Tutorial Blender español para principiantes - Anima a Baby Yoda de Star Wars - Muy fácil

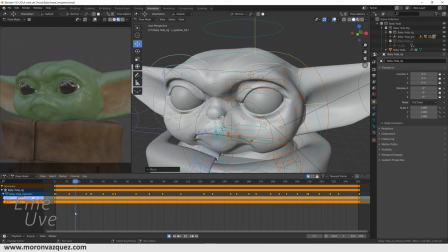[16:32]
Bien, pues vamos ahora lo mismo a trabajar esto para que tenga toda vida. Yo lo voy a poner en el frame 10 ya. Le voy a hacer un pequeño movimiento. Aquí. Vale, bajo un poquito. Y aquí le voy a bajar un poco. Para el parpadeo.
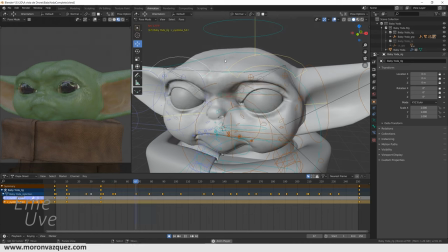[16:49]
Ahí va. Aquí sube. Y yo voy a hacer que suba un poquito más. Vale, voy a hacer que baje un poquito. Digamos esta parte de las cejas y esta van independientes, con lo cual hace unos gestos pues muy naturales al final.
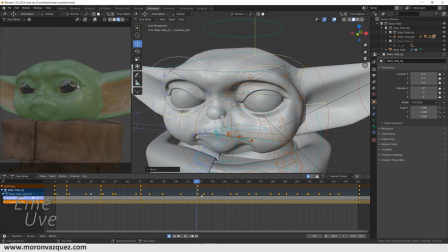[17:08]
Es un complemento añadido al punto de las cejas que es bastante interesante. Por ejemplo, aquí dijimos que cuando abría los ojos se preguntaba así, ¿veis? Se hace como una pregunta, como que le interesa lo que está viendo en este momento, le interesa o tiene alguna...
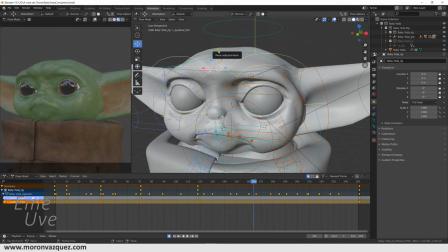[17:26]
Y yo le voy a poner un poquito antes y le voy a guardar aquí en este movimiento. Voy a guardar voy a registrar este movimiento aquí. Y un poquito más adelante, cuando hace la subida esta, voy a hacer que suba aún más esto.
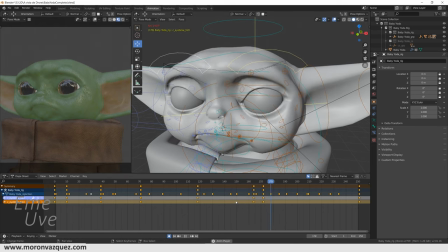[17:40]
Ahí está, un poquito solo, no lo quiero exagerar mucho. Y de nuevo que baje, para que no tenga todo el tiempo, lo que quiero es... una animación. No quiero tampoco exagerarlo mucho, no sé si lo he exagerado un poco. A ver, quizás un poquito menos.
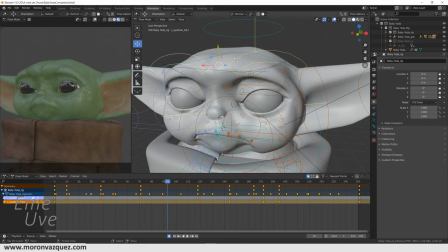[17:59]
Todo que sea muy sutil. Es importante que sea sutil, pero que tenga siempre vida. Porque la gente intenta, un humano está todo el tiempo haciendo gestos con la cara, sobre todo cuando está vivo y está viendo todo, ¿no? Está interactuando con el medio. Si está dormido, pues es diferente.
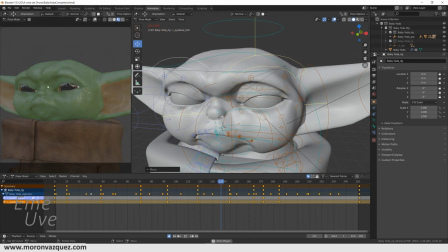[18:19]
Vale, vamos a ver que esté todo correcto por aquí. Yo creo que está todo bien la animación. Vemos cómo queda perfectamente este movimiento aquí cuando se pregunta. Vamos a hacer ahora los gestos de la boca, porque de bien sabido que los gestos de los ojos con los de la boca complementan
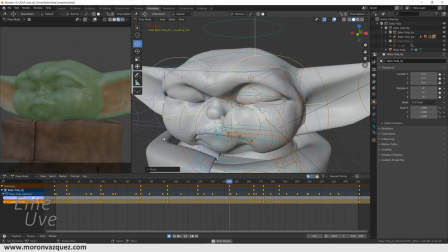[18:37]
todo el tema, ¿no? No puede estar unos sin otros. Para entendernos, para saber qué nos quiere decir. La boca es muy, muy importante. Si lo queréis probar... Bueno, una cosa importante que tengo que decir. Estaría muy bien, yo lo hice, lo que pasa es que ya lo tengo ya un poco ya reciente.
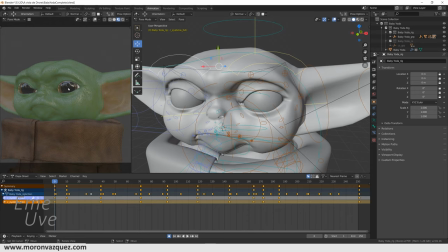[18:55]
Estaría muy bien que, en este caso, como ya tenemos este personaje que está hecho, pues vierais vídeos en internet de este personaje, cómo está animado originalmente, para después intentar reproducirlo, como hemos hablado del parpadeo lento y tal,
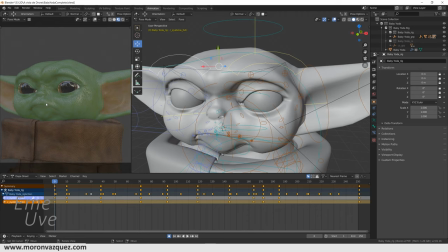[19:08]
de los gestos y tal. ¿Qué pasa? Cuando queréis animar a una persona, es importante tener siempre un punto de referencia, ¿vale? Animaciones de referencia, gestos de otras personas de referencia, fotografías, sobre todo para el tema de facial de la boca y tal, ¿no?
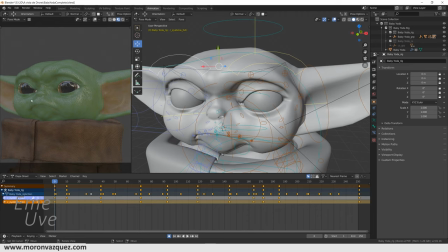[19:24]
Si queréis probar el tema de la boca, nada más que tenéis que poneros en el espejo, taparos la boca y hacer una cara de enfadado. Y si no os veis la boca, a lo mejor no es enfadado y a lo mejor tiene otra expresión. O de sonriente, si no os veis la boca, a lo mejor puede parecer que está sonriendo o está llorando, no se sabe.
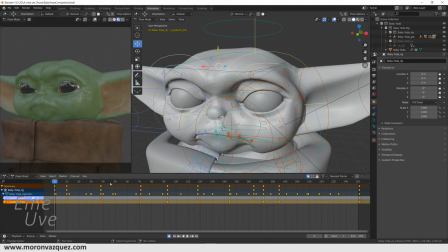[19:40]
Entonces es importante el complemento de la boca en estos temas. Bueno, no me quiero enredar más, pero bueno, creo que es importante todo esto para la hora de la animación. Bien, bueno, pues vamos ahora al tema, como hemos dicho, pues de la boca. Vamos a buscar cuál es el RIC de la boca.
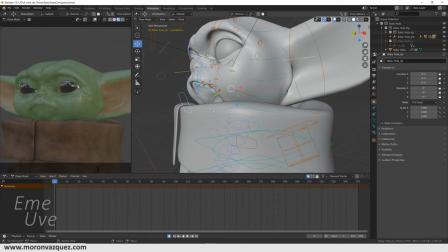[19:56]
Lo tenemos aquí. Es este cuadrito de aquí, que lo vamos a seleccionar. Y al darle para abajo, ¿veis?
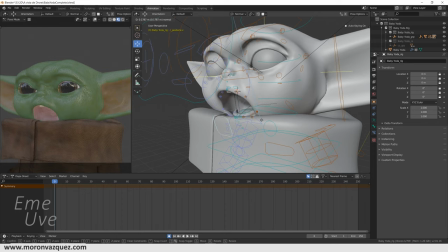[20:02]
Se abre la boca a nuestro personaje. Bueno, pues yo no voy a abrir la boca hasta este punto porque no voy a hacer una animación con expresiones fuertes. Pero bueno, vamos a ver lo que vamos a hacer. Lo mismo, bueno, vamos al frame 0, que ya está guardado, y nos vamos al 251 y clic.
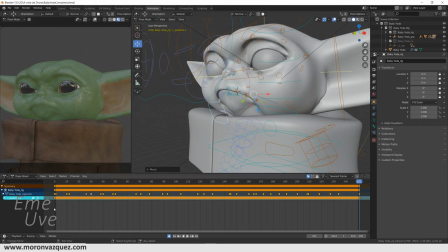[20:20]
Vale, ahora ya tenemos registrado para el tema del bucle y lo mismo, vamos ahora a mover la boca
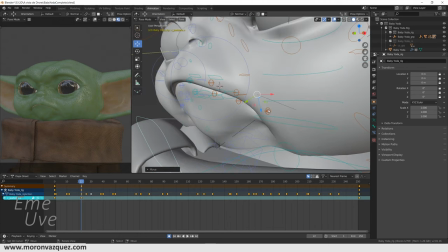[20:29]
un poquito así. Me voy a acercar más para tener unos movimientos más precisos, ya que aquí lo puedo ver bien.
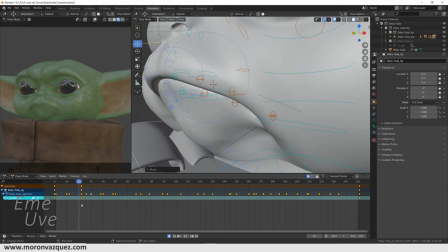[20:36]
Ahí va, así.